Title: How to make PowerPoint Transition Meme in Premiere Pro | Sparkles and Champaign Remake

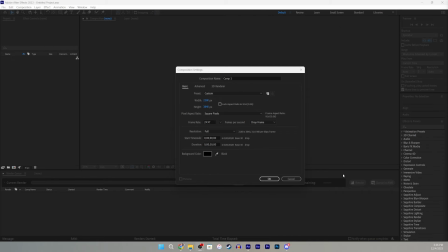[12:31]
Okay, so opening After Effects, we're going to be reading with composition settings.
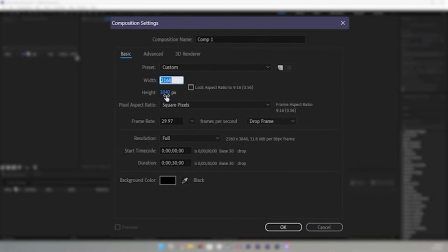[12:35]
So we're going to leave the resolution at 2160 by 3840, which is basically just 4K, but in vertical angle.
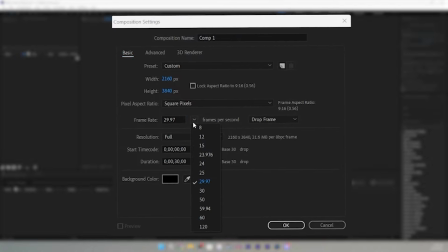[12:44]
We're going to have the frame rate at 60 FPS. I was debating between 59, 94, but that's basically 60.
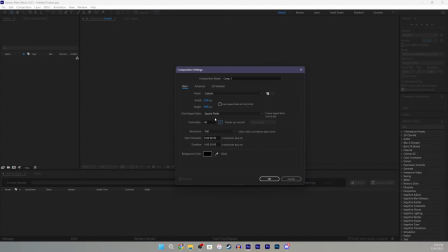[12:51]
So I'm just going to leave it at 60 for the no frame drop. We're going to go ahead and drop all our files onto the project right after.
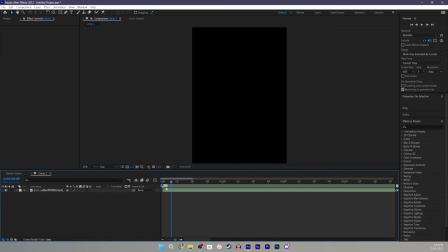[12:57]
And then I'm going to go ahead and mark the beat drops to every little bit of that song.
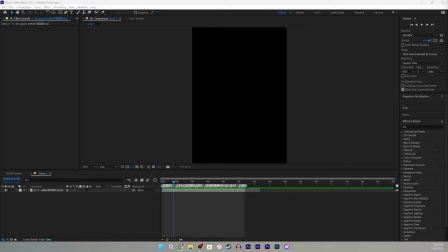[13:02]
And I'm just going to go ahead and rinse and repeat doing that. So continuing on, I'm just going to go ahead and drop my pictures onto the timeline.
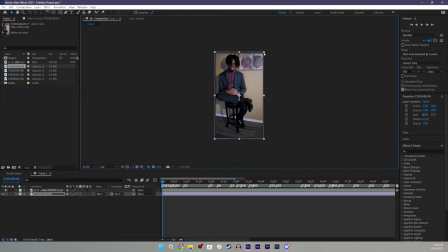[13:10]
And then I'm going to go ahead and crop it to fit to size. Then I'm going to go ahead and cut it right at that second marker that I put down. I'm just gonna go ahead and cut it with Control D. And then we'll go ahead and do that with each and every marker that we have.
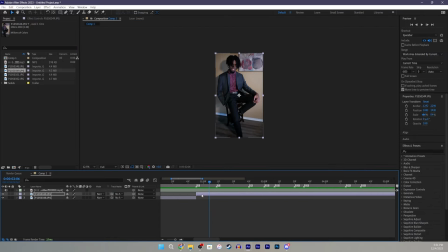[13:26]
It's gonna be a lot of repeating and a lot of tedious process. I'm gonna do that separating my 5 pictures that I have on the timeline.
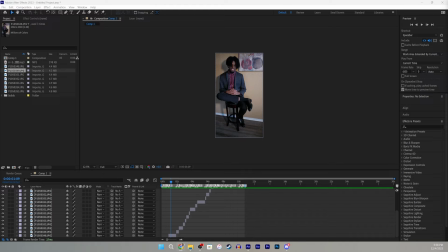[13:33]
Doing that, it's gonna end up looking like this, like so. Okay, so for our first effect, we're gonna go on effect presets and we're gonna go ahead and type in Twitch.
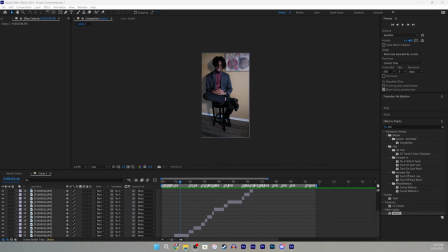[13:41]
It's actually a paid preset by Video Copilot. I'm gonna go ahead and use this one order to get the effect that I want. I'm trying to get this sort of like jumpy, twitchy effect within every change.
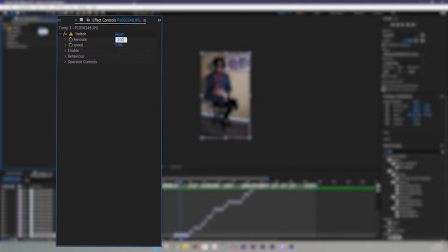[13:54]
So you can go ahead and copy my settings if you like. I want to have the amount as 200. I'm going to have the speed at 100. I'm going to go ahead and open that drop tab on enable, turn on blur, turn on color, turn on light, leave the rest turned off.
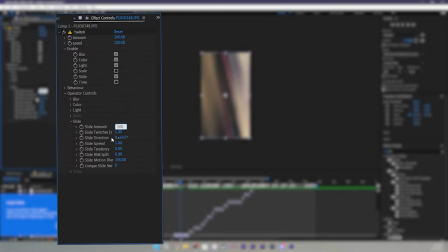[14:10]
Gonna go ahead and go on slide. Gonna have slide amount as 100. Gonna have slide switches to 0.60.
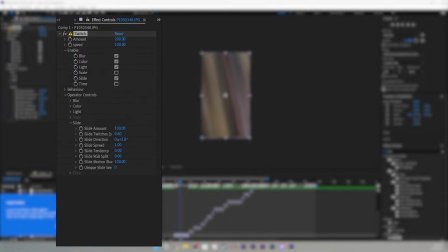[14:18]
Just gonna leave that right there. And slide duration is gonna be at 1.0. I think those kind of have like the best. Those are like the best settings for the Twitch.
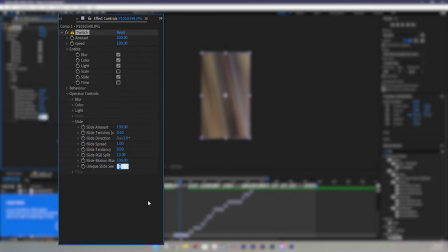[14:27]
And also put slide RGB split to 10 and unique slide to 400.
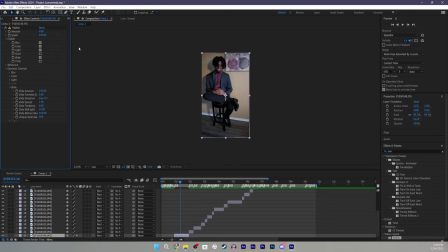[14:35]
We're gonna go ahead and press the stopwatch just like Premiere Pro.
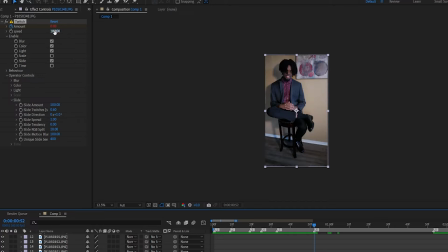[14:39]
And go ahead and type in 200 so that I can start with a lot of jumpiness, a lot of twitchiness, a lot of jumpiness.
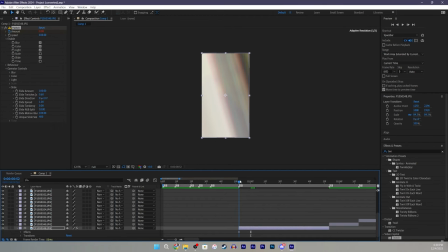[14:46]
Then we're gonna go ahead and move down the timeline and then set it to 0. Just so that we can get that good, you know, that good slide to it, that good transition.
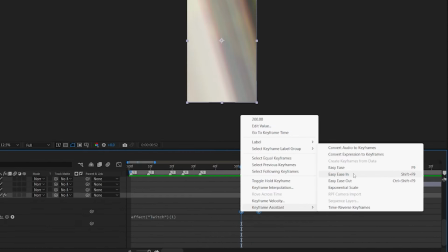[14:55]
Open that, highlight both of those, click keyframe assistant, and then go on Easy Ease.
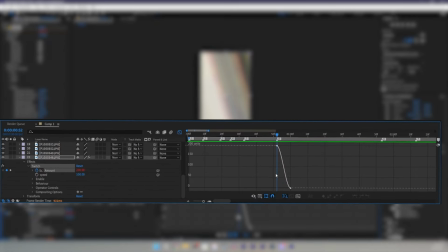[15:02]
After you dad, you go ahead and click the graph on the top there, and then we're just gonna go ahead and ease this in, which is basically gonna make it more smoother. All Easy Ease is doing is making it smoother through the time of the file,
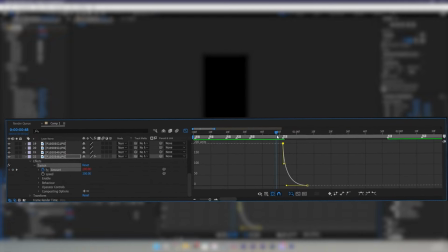[15:16]
so when you play it has a nice gradual end instead of that crazy ass stop.
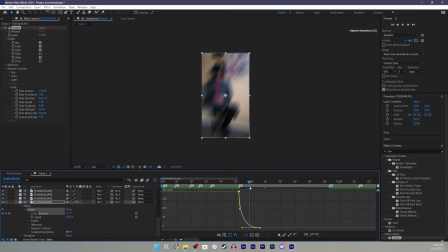[15:21]
It's not too obsessive, it's more tame with it. Then we're gonna go ahead and get our shake. This is Sapphire Shake. This is also another paid preset that I'm gonna go ahead and use.
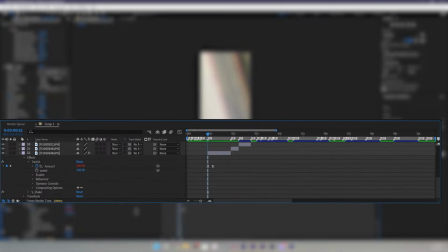[15:33]
We're gonna go ahead and drag that onto our video, and for this we're not gonna change any settings yet.
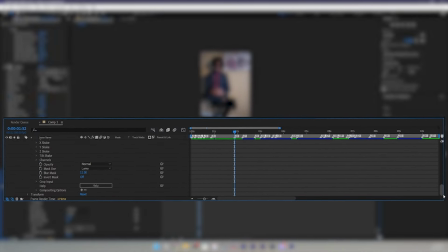[15:40]
We're gonna go ahead and drop the drop down menu and then click the stopwatch on amplitude, and then go from the beginning of the clip to the end of the clip. So the beginning of the clip is gonna be, beginning of the clip I have it at 5, just so I can get that nice gradual shake, and then at the end it's gonna have,
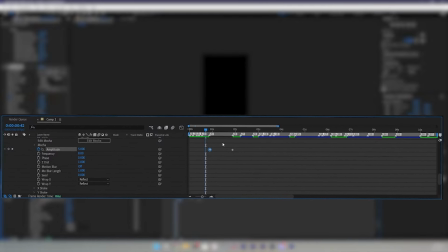[15:57]
make it 0, make it stop. So it's gonna have like that nice shake to it until it stops. It's gonna gradually end.
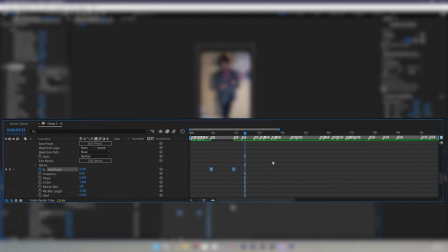[16:03]
Go ahead, do the same thing with the Easy Ease, and then go ahead and click the graph, and we're gonna make our Easy Ease just like that.
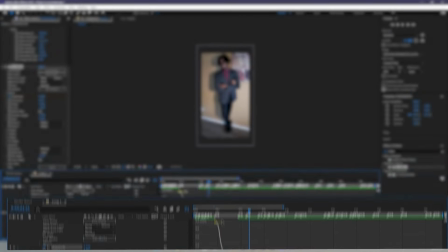[16:12]
It's gonna be like an L shape. Same thing that we did with the other one. So it's gonna play out like that.
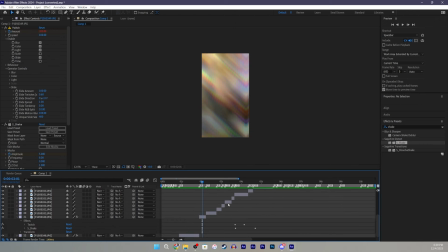[16:17]
After that's said and done, we're gonna go ahead and copy and paste each and every effect onto each and every picture that I have it for.
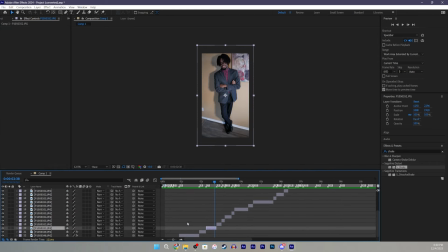[16:25]
This is a very tedious process, so I'm just gonna go ahead and fast forward it, skip to the very end where I have it done already.
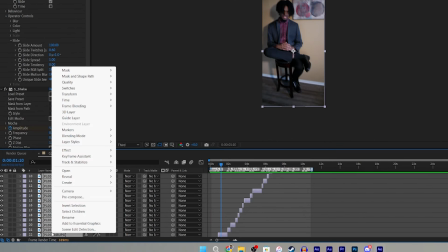[16:31]
After I have that all done, I'm gonna go ahead and highlight each and every layer that I have, pre-compose it.